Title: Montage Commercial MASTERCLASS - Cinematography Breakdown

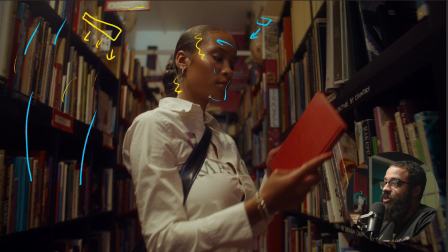Obviously, this is the lighter side, but I do have some dark parts here, a little bit here, and then on the front side of her shoulders and arms there. And then if we look on the light side, we have some here. So I do get some natural kind of checkerboard and dark and white that we're looking for.
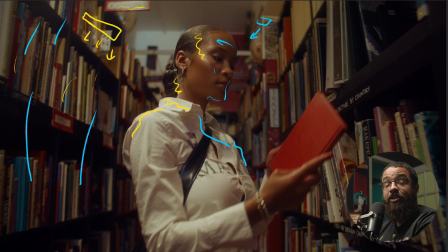Again, this would look a lot better if it was on the other side, but I was playing more here with consistency rather than looking for a perfect cinematic looking image.
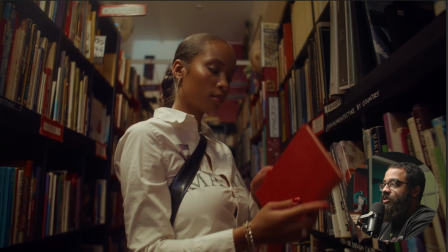From that, let's kind of take a look back and see what we're doing in terms of movements and everything like that.
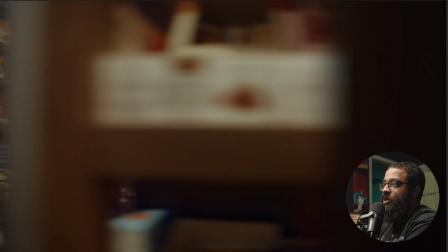So we did this in terms of going through a montage of what they're doing. And then we did a 2-shot of here in terms of the book she finds.
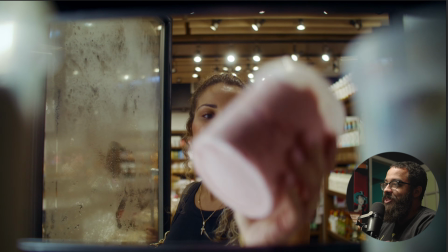She pulls it out. And then what we're matching between these 2 shots is the action. She just pulled that book out of there. And then now we're the perspective of her pulling out something from the grocery store itself.
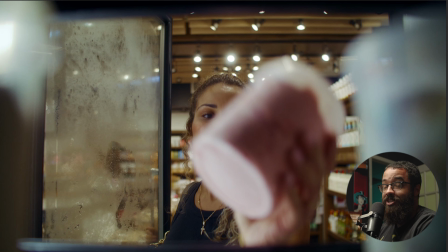So again, we're later in the edit, so we already have everybody's attention. So now you can kind of keep playing around with like these montage things as well.
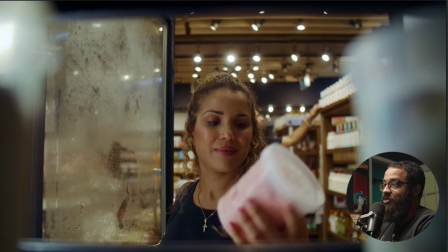And again, in this grocery store, we didn't have a lot of light to play with. And you can see those strip lights that I was talking about earlier, and they're scattered all across everything here. So we're playing with the light that is inside the fridge itself, and then we're adding our own lights here.
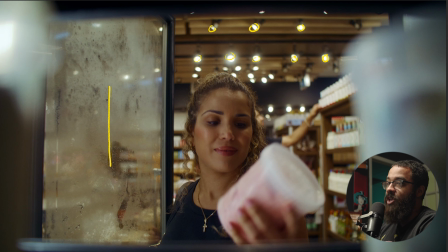So on the left side of camera, which is the right side of her, we have an F22, which is diffused, and then this is matched to the lights that I saw there. So this is around 5600 Kelvin, which is weird because they're kind of set to daylight inside a grocery store.
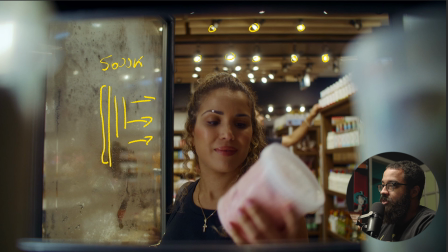Grocery stores are usually bright and hairy and stuff like that. So we're matching that. And this is giving the nice lighting that we see here. And I kind of want, now it's like a question is like, ooh, why did I decide to put it on that side instead of the other side?
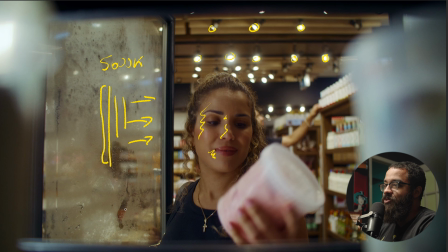I was kind of looking at this frosted door and how that was affecting the light and everything like that. So I was like, let's just put it on this side and see how it operates in terms of shining it and everything like that. And it worked really well.
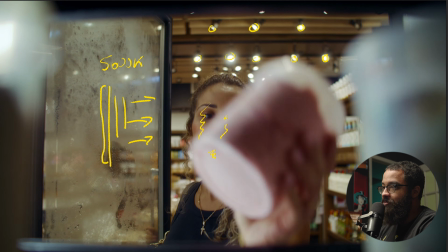There's no shadows casted if we, play this back and everything like that because the door was already open.
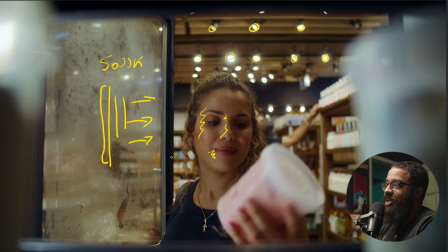So this was acting as like another layer of diffusion and interest onto her as well and softening everything up. And then if we look at the other side, there was no neg, but we get some shadow developed here. And this is just due to the black nature of the edge of the freezer.
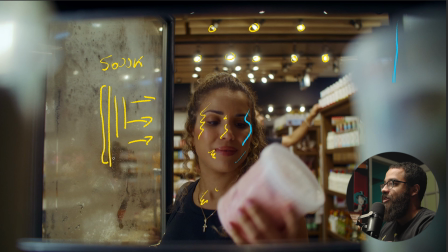And then again, in terms of composition, we're looking at a frame in terms of frame and one of these specialty shots. And this is framed up exactly by the either ice creams as well as the black bars up top, right?
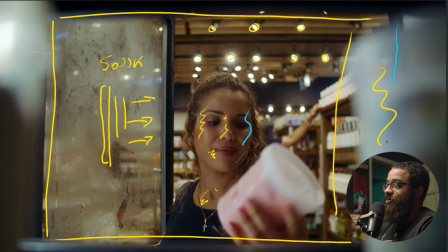And then if we look at in terms of the lights inside, we get nice light and dark parts that we're always looking for in terms of interest.
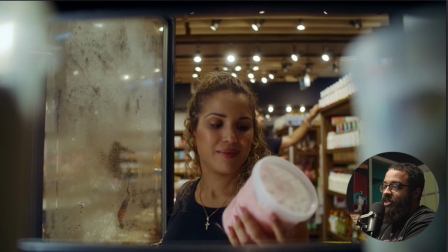And then in the next scene, we match back to her again in another scenario.
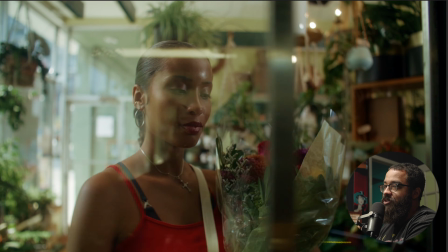So this is her in a flower shop, kind of giving her nice own self-care.
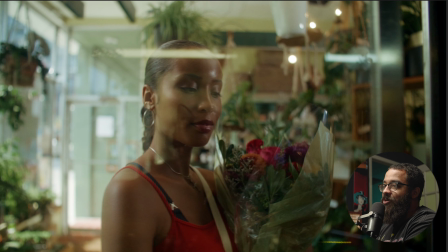So this is the part in the edit where we go back into montage where it's just like we're
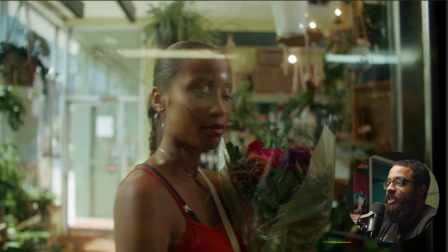playing on the music beats and sound design and everything like that and not necessarily looking at actions.
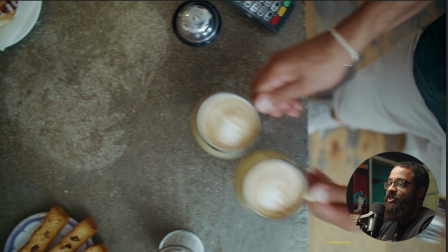We've established that everything is kind of random and that we've established the nice flowiness in the edit beforehand.
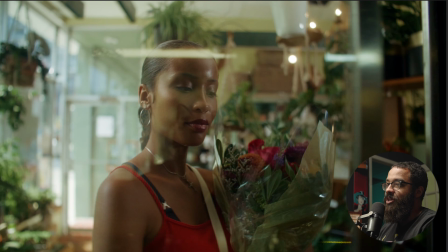And now we can get jumpy in terms of where we're going.
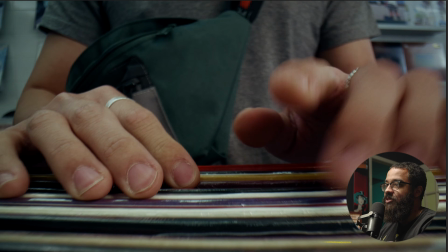And then you can, if you play the edit back in terms of how it sounds and everything, you can see why the decisions in terms of us putting things in specific places.
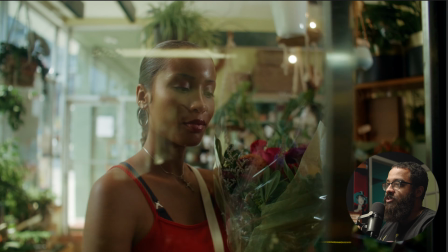So this was just a POV shot to match her action in terms of like, oh, she just pulled that out.
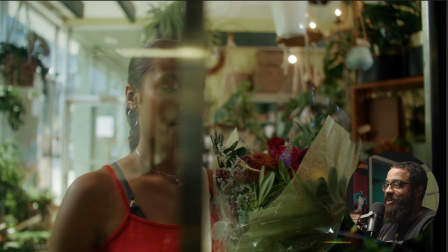And then this is just another advancement in basically both timelines in terms of like, if she pulled the ice cream out, she would have closed the door.
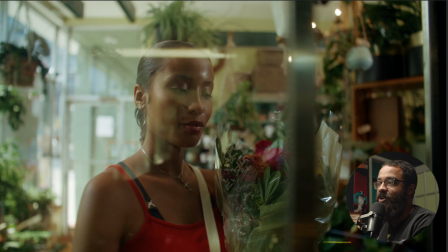So this is her completing that action in terms of pulling those flowers out, having them on her person, and then closing the door as well.
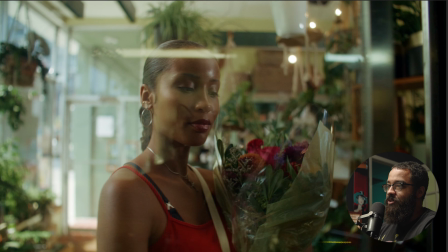This was kind of like, even Jason agreed too, this was one of our favorite shots in terms of how everything looked. There's a wide shot that never made the cut in terms of her looking around the flower shop and too. But this is something that we really liked in terms of how everything looked, and it just looked very poppy.
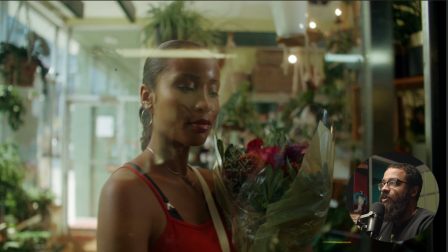There's a lot of interest in the frame, as well as it was just a really fun shot to do as well. So again, kind of copied the same lighting setup from before.
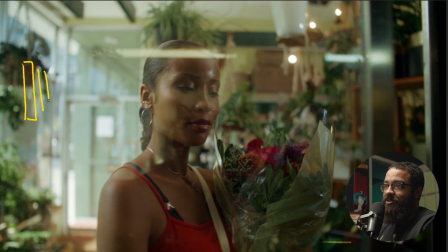We have an f/22, and this is double diffuse, and this is on her right side, camera left, and this was the same copy as we did before, right? So keeping your lighting consistent is very important as well. And then this is motivated by this daylight coming in here.
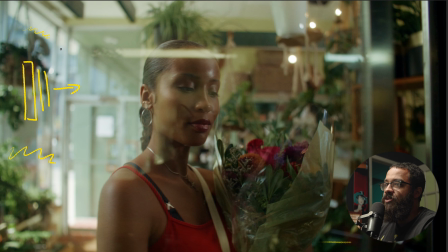So we're shooting this around like 3 o'clock, so the sun was blazing down into the room like this, and then you can see that by the harsh cut of shadows and down in that side of the image. So that was playing on it nicely, and we wanted to already add to that what was there.
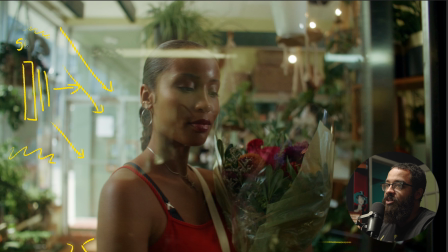So this f/22 is just another kiss of light, adding it to the 5600 Kelvin to match that daylight. And then on the other side of her is just naturally the shop and everything fell into darkness because there was a lot going on in that side. As you can see, there's a bunch of plants and everything back here.
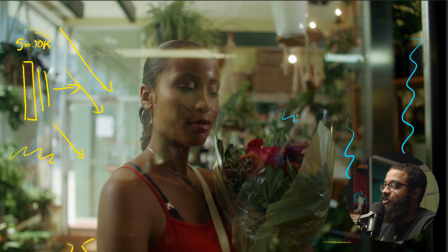And then that was just adding as its own natural neg because there was a lot of dark greens, browns, and everything like that. So we didn't really have to set up a floppy at all. It was already there in terms of looking at her face and getting that shadow side as well.
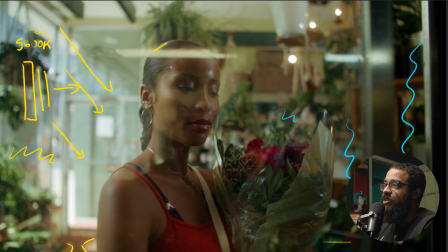So if we look here, she's nicely lit on the right side of her face, her camera left. And then if we look on the shadow side, which is the primarily hers
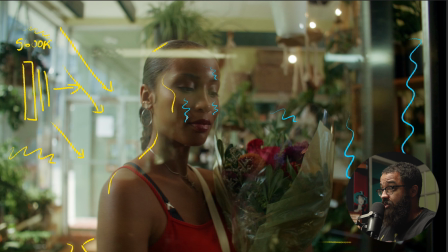going into here, and then just a nice patch of light and dark that we're looking for. So again, nice shot that we agreed on. And then another thing that you have to consider when shooting inside of things like this is your reflections.
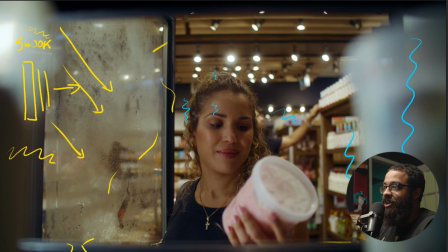Well, when we opened the fridge, luckily there was no reflections as the frost was already there.
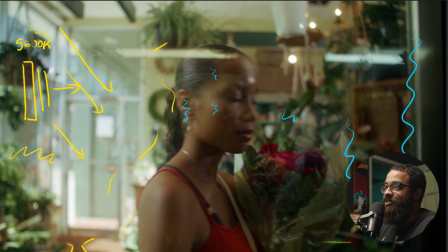But when you close this, we saw everything that was on the camera.
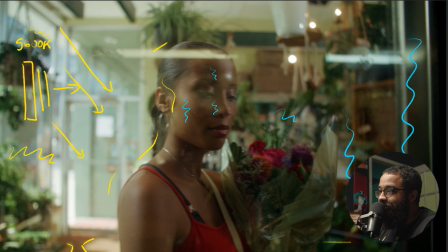And you can kind of see it right here. It's like a little nucleus cable, but we had to black out everything on the camera in terms of tally lights, even the nucleus motors, the tear deck, and everything like that. So just something to consider if like, oh, you're like, what is that in that? It's probably your camera and the reflections that you're getting off of it.
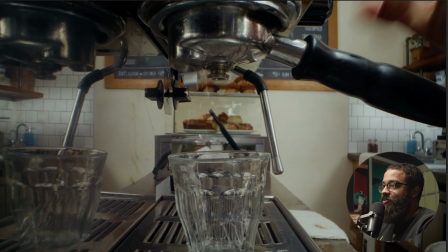And then now we go into the really fun parts of this commercial in terms of lighting.
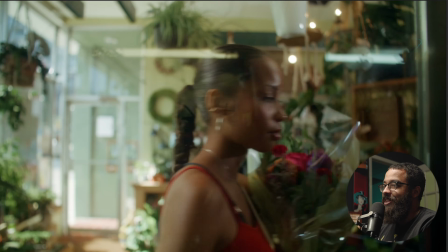And when I mean fun, at that, these were extremely annoying.
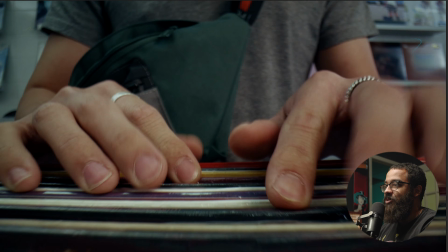So we go from a POV shot to another POV shot, but we're dollying out, and then we kept it consistent across the board as well.
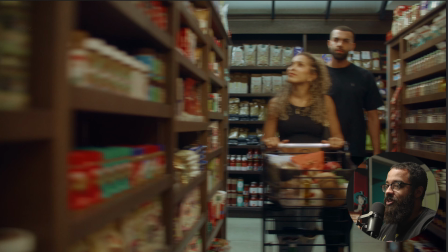So these were like the main shots that we prioritize in each of the locations, and it's kind of like the same thing that we did here.
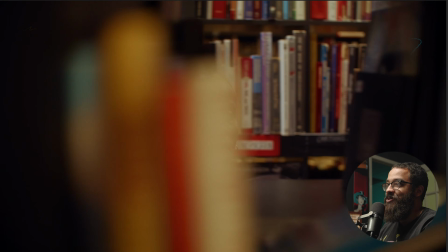We're moving through each of these basically different worlds and different lives, and then we're doing it again here.
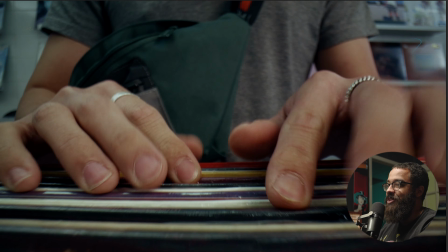So he's sorting through the records.
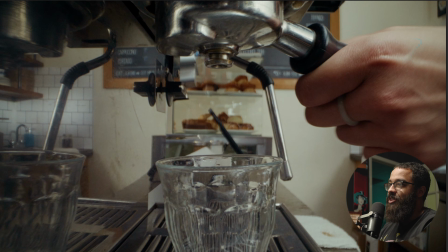We're moving through that, just skimming across the edge of that, and then the barista's making the original coffees.
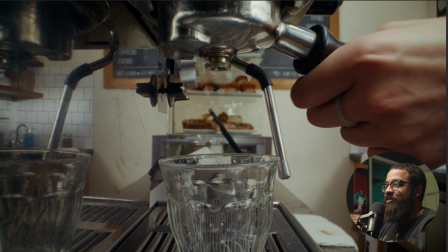Obviously, this is a different mug than what we saw before, and we knew that, but it just looked a lot better because we tried a different bunch of mugs and it just didn't end up working.
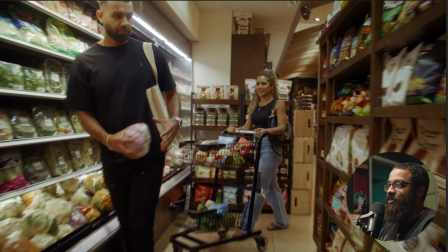And then we go out to this pullout of him picking up a cauliflower and then putting into that.
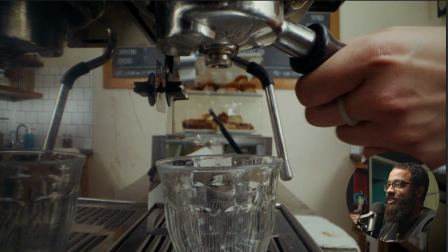So these are the three actions that we're going to be focusing on, and these, again, were the most just annoying and things to light ever.
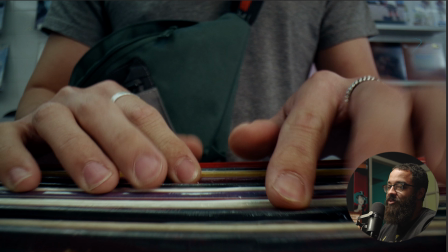So if you remember back in the first scene when he is going into the record store,
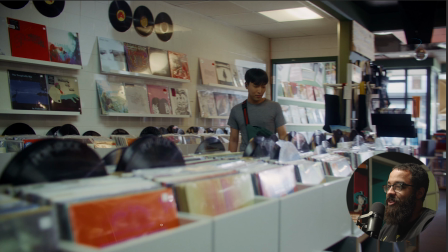this is him walking into here, and then the camera is placed just over those records that you see there.
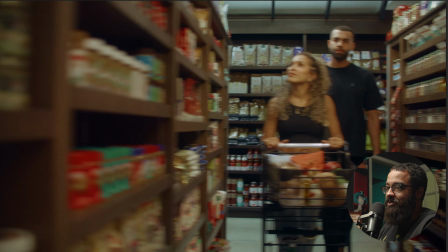So if we go back to that actual shot here,
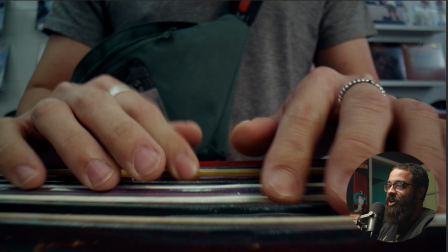you can see where we're kind of looking at in terms of our light sources and everything. So we had the daylight spilling in from outside here, and that's like the nice pool of light we got here.
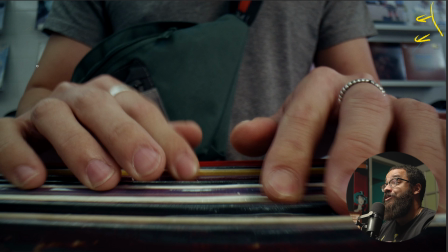And then to keep it consistent in terms of like a soft look, I didn't want to use any harsh sources, even though I needed so much power. And because probe lenses require so much light, because we're shooting at f/14, we had to use a 1200D here. And then because this is a point source light with that Fresnel,
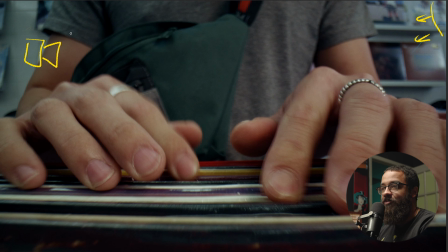you have to diffuse it so much in terms of the amount of power you need, and then also achieving a soft look.